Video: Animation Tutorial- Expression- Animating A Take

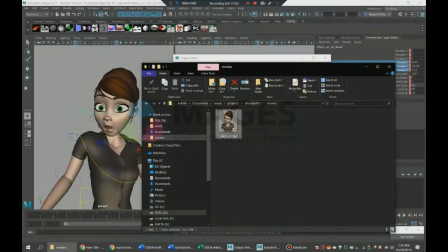So I'm going to just time the expressions.
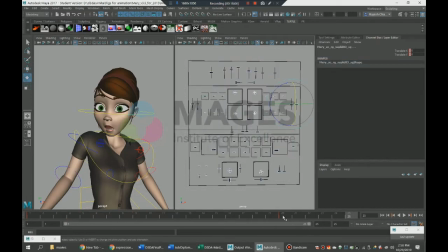16, I want the shock expression to already be there because the head kind of settles in place at frame 16 as well. I'm going to overshoot it and then settle it down by frame 20. Let's just see how that looks. It might be a little late because if the head is already overshot and settled by
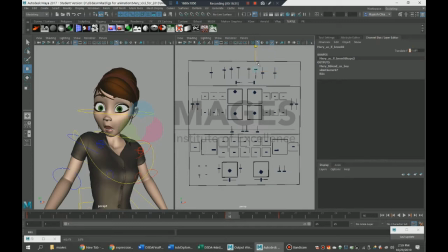frame 16, then so should the expressions, but let's just try it out. So I've just popped open the eyes at frame 16.
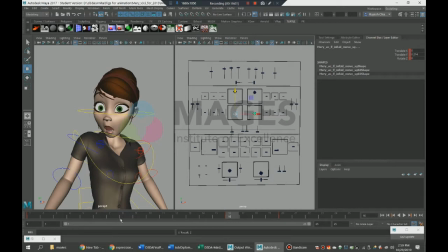At frame 5, at the anticipation pose, I'm going to keep the eyes closed and squeeze down the eyebrows because that's the squash pose.
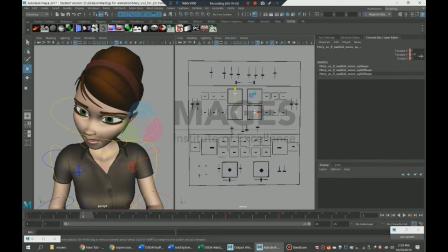Pull down the eyebrows, close the eyes, tuck the jaw in, and just squash the face without actually squashing the face.
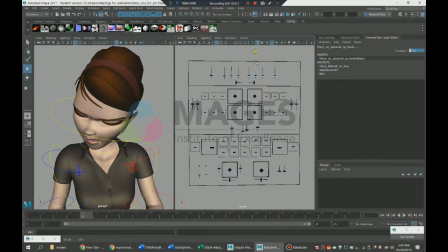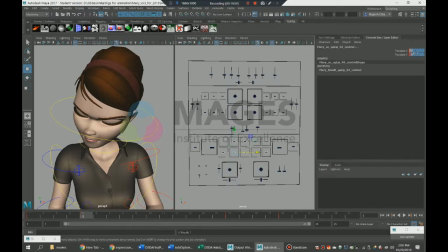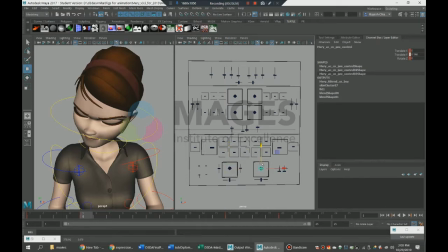So the popping looks a little delayed, the overshoot of the expression.
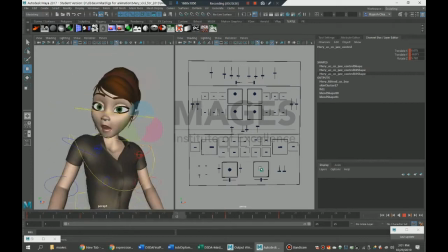Also, I can't quite see it too clearly, so I'm just going to go into the negative frames right now so that I can see the first expression more clearly, see the curious expression a little more clearly before I go into the take.
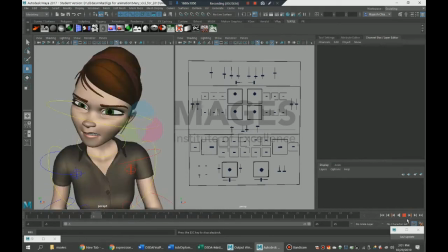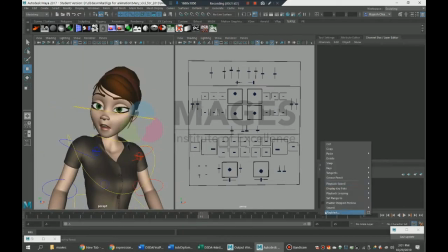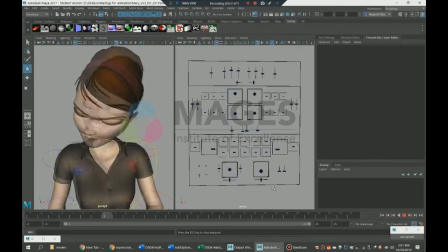So I'm going to move the overshooting of the expression, the shock expression, from frame 16 to frame 9, which will coincide with the head now.
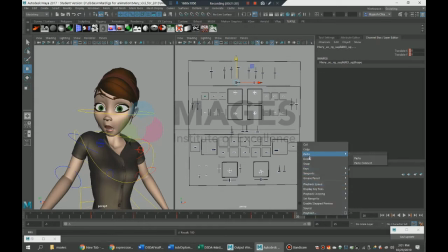So this works a lot better. So we go from the anticipation at frame 5 to the reaction, which is actually an overshoot on the reaction at frame 9, and then the settle at frame 16.
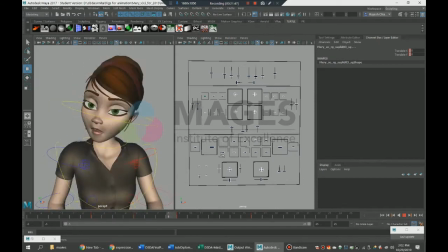It's kind of what's happening with the head. I don't like the tilt of the head. I'm just going to fix that a little.
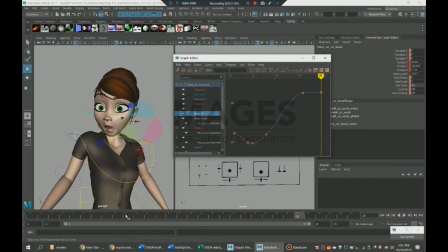And just adjust the tangency. Okay, that works a little better.
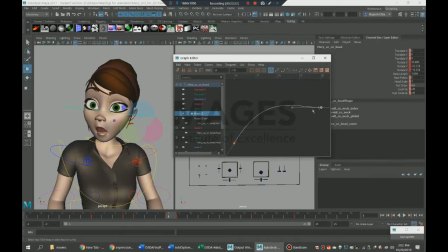I'm going to take the shoulders up so that again adds to the whole feel of the squashing pose.
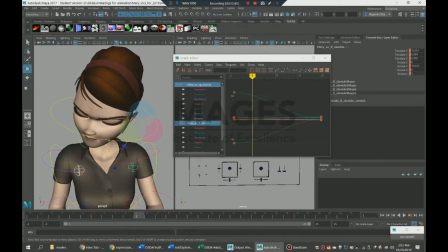Tuck in the elbows a little. I don't want to give too much movement to the elbows because it shouldn't distract from the face during the take.
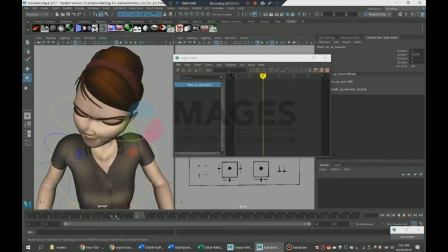But just to give the illusion of the squash in the body,
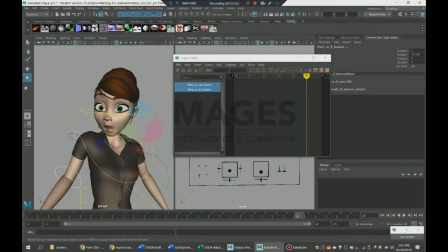I'm just going to take the elbows in a little to build the contrast from the opened elbows at the end.
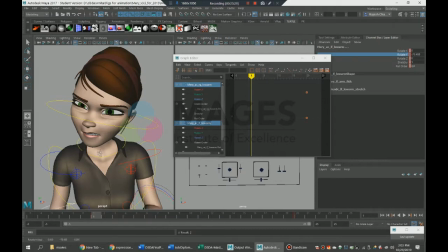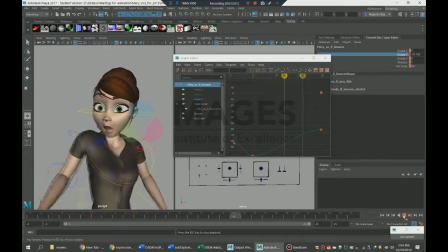And at frame 16, I'm just going to favor frame 20 so that because the shoulders are quite closely connected to the head, they're not going to have a very big drag.